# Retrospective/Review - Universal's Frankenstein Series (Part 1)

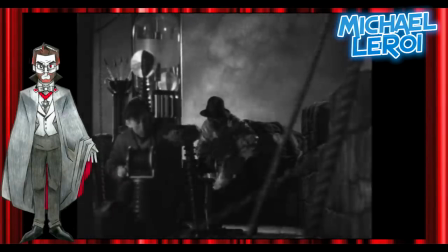749s
And in spite of its really macabre subject matter, it feels far less like a horror movie than its predecessor.
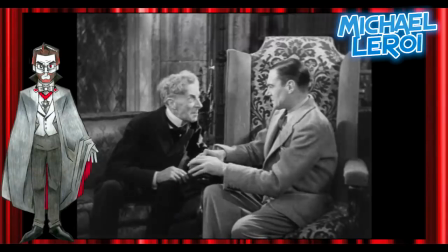756s
Instead, we get a strange and tragic human drama with horror trappings.
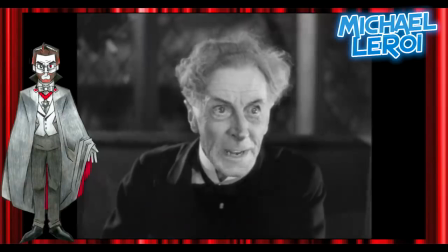761s
And it's all the better for it. Once again, the acting is superb.
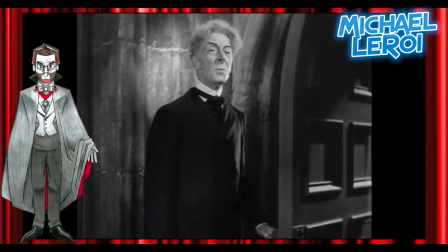766s
Karloff has been pushed into the starring role here. This time he has top billing, and he injects so much human emotion into the performance.
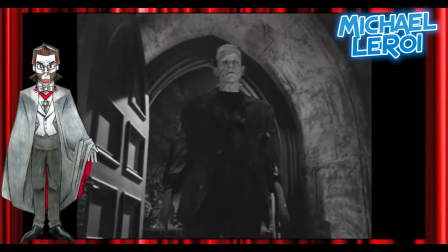773s
Karloff didn't want the monster to speak.
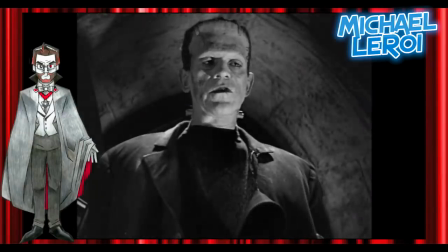775s
He felt it was a stupid idea, famously remarking, "If the monster had any impact or charm, it was because he was inarticulate."
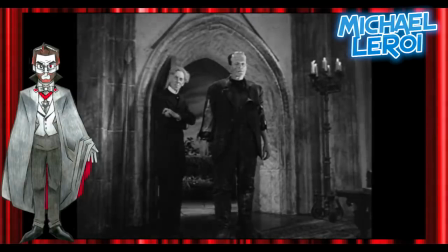782s
But you know what? I'm just gonna say it. Karloff was wrong.
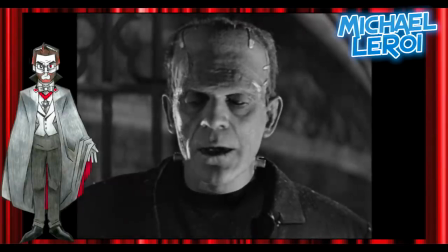787s
Giving the monster a voice gives us a deeper look into the intricacies of his sadness, the complexity of his soul, and his longing for affection.
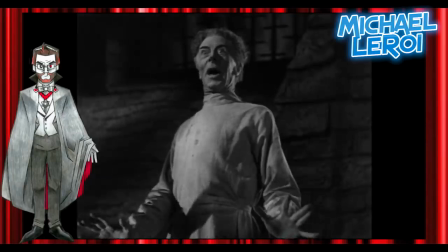797s
Ernest Thesiger is great as always.
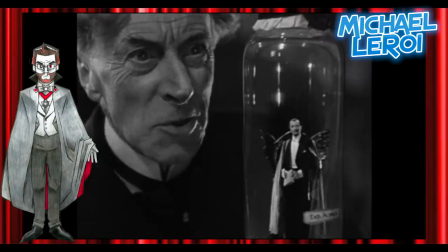799s
Pretorius is one of my favourite movie villains, and so much of that is thanks to just how much fun he's clearly having in the role.
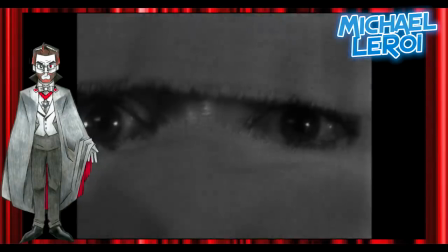807s
Colin Clive, while very sick, still brings his A-game to the performance and manages to deliver a worthy farewell to the character.
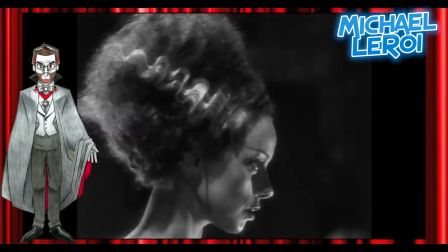815s
The titular bride doesn't show up until the last few minutes of the film, but her design is iconic and Elsa Lanchester's swan-like performance is certainly memorable.
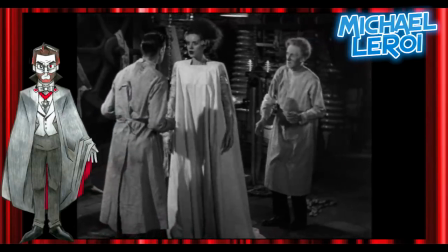824s
I mentioned the Hays Code a little while ago. Now, for those who may not know, the Hays Code was a mandatory code of moral standards for films produced at the time.
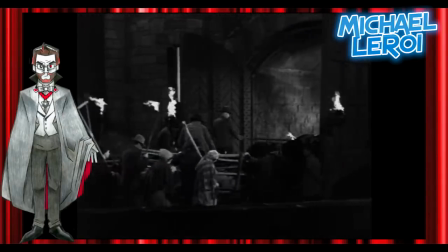833s
Scripts needed to be submitted and approved by the censor's office to ensure they reflected decent moral standards.
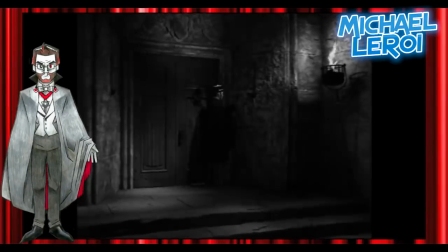839s
Here's an actual quotation from the code. "No picture shall be produced that will lower the moral standards of those who see it.
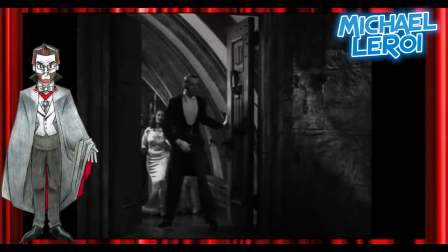846s
Hence the sympathy of the audience should never be thrown to the side of crime, wrongdoing, evil, or sin."
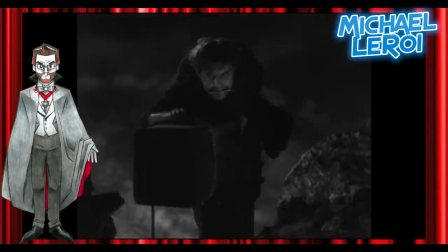853s
It may seem like a sequel to Frankenstein, the movie about a man playing God by robbing graves,
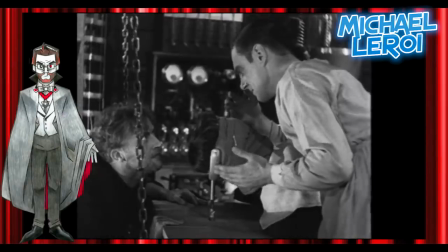859s
would be damn near impossible in such a climate.
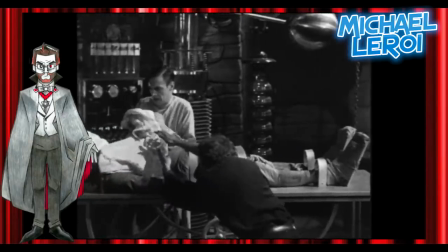862s
But by throwing in some references to messing with God's creation and lines of dialogue like this, "I might even have found the secret of eternal life."
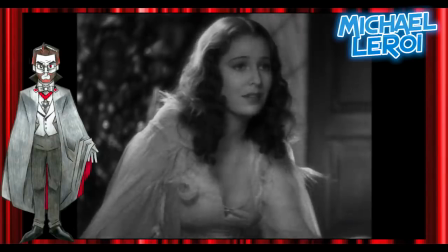870s "Henry, don't say those things. Don't think them. It's blasphemous and wicked. We are not meant to know those things."
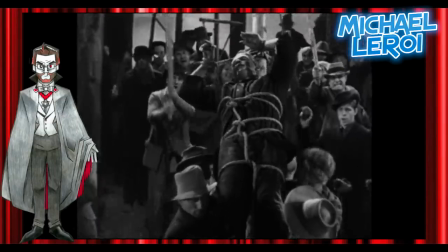877s
They were able to get away with some really shocking stuff, including Jesus imagery with the monster.
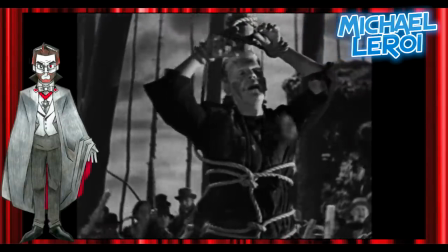882s
On the subject of censorship, the film's Japanese release cut this moment.
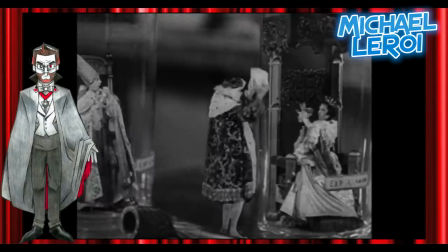888s
The Japanese censors found it offensive because it, quote,
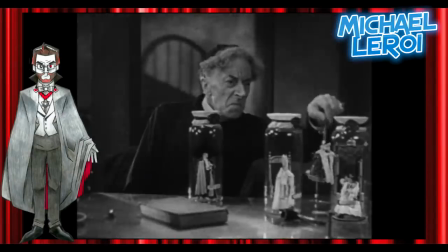892s
"made a fool of a king," which is just about the most charming thing I've ever heard.
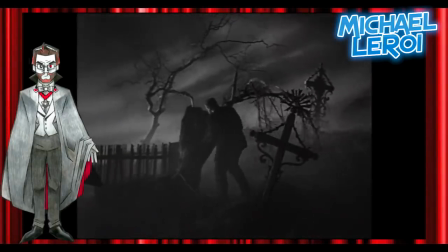899s
Putting the two films side by side, it's clear that the second one is a far greater achievement,
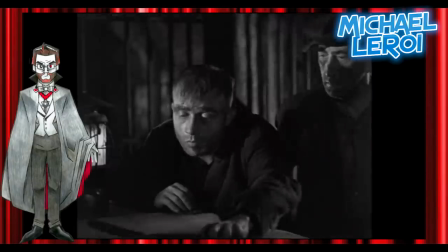905s
but I do have some nitpicks. The casting of Dwight Fry as the grave robber Carl is baffling to me.
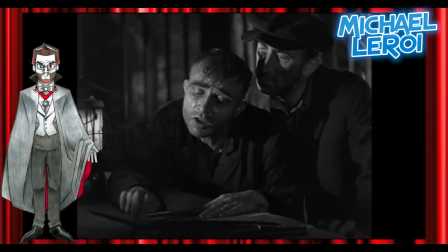911s
Seeing the exact same actor who the monster hanged in the previous movie
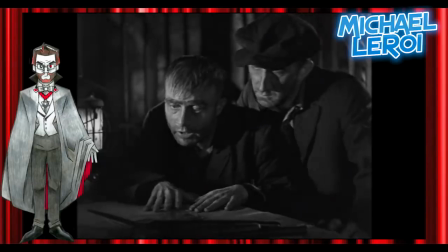916s
suddenly back as a different but similar character is such a weird choice,
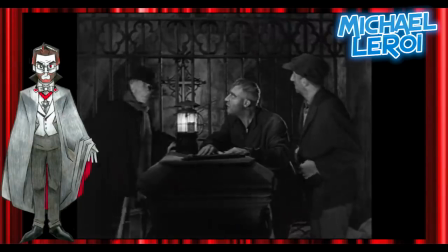921s
and it just kind of broke the immersion for me the first time I watched the movie.
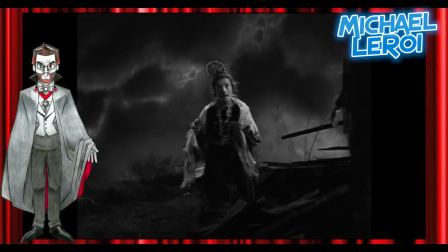927s
I have mixed feelings about Una O'Connor.
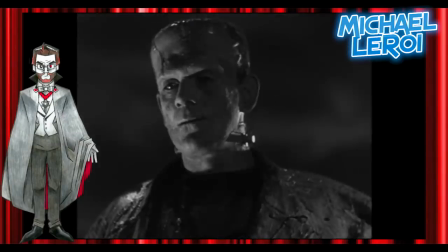930s
Occasionally her sass and sarcasm is very funny, but she can also be quite grating, especially when she's shrieking at the top of her lungs.
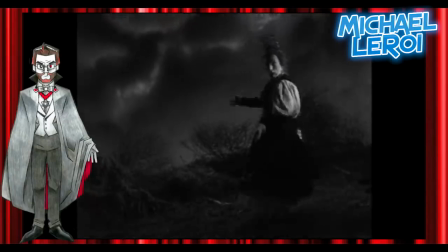939s
I also didn't care much for Valerie Hobson as Elizabeth.
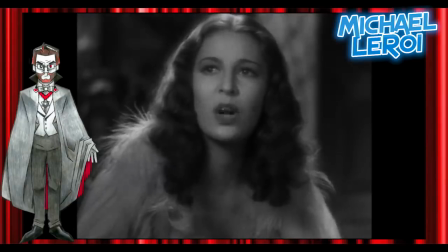943s
Her acting isn't bad by any means, but her performance is so noticeably different to Mae Clark that it can be distracting.
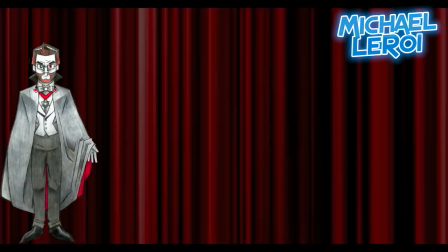951s
In spite of those little tiny nitpicks though, I do love both films and I cannot recommend them enough.
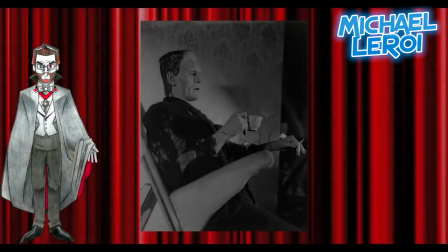957s
When watched back to back, I would say that they both have a lot of different things to offer.
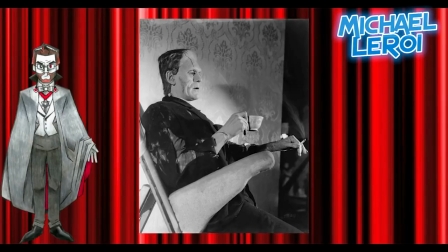963s
The first one is a far more effective horror movie, atmospheric, ambitious, and very well acted. The second one is a better drama and a far more emotional experience, but it's not as scary. They complement each other very well and create a very bombastic, yet at the same time human story that's really something special.
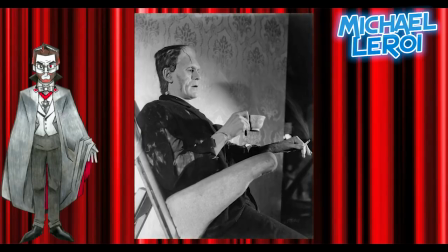981s
If you're the type of person who doesn't watch a lot of old films because they're slow-paced, I'd still recommend the first two Frankenstein movies. They're fairly short, very ambitious, very dramatic and exciting. Now, with the story seemingly concluded, there was no need to continue the franchise.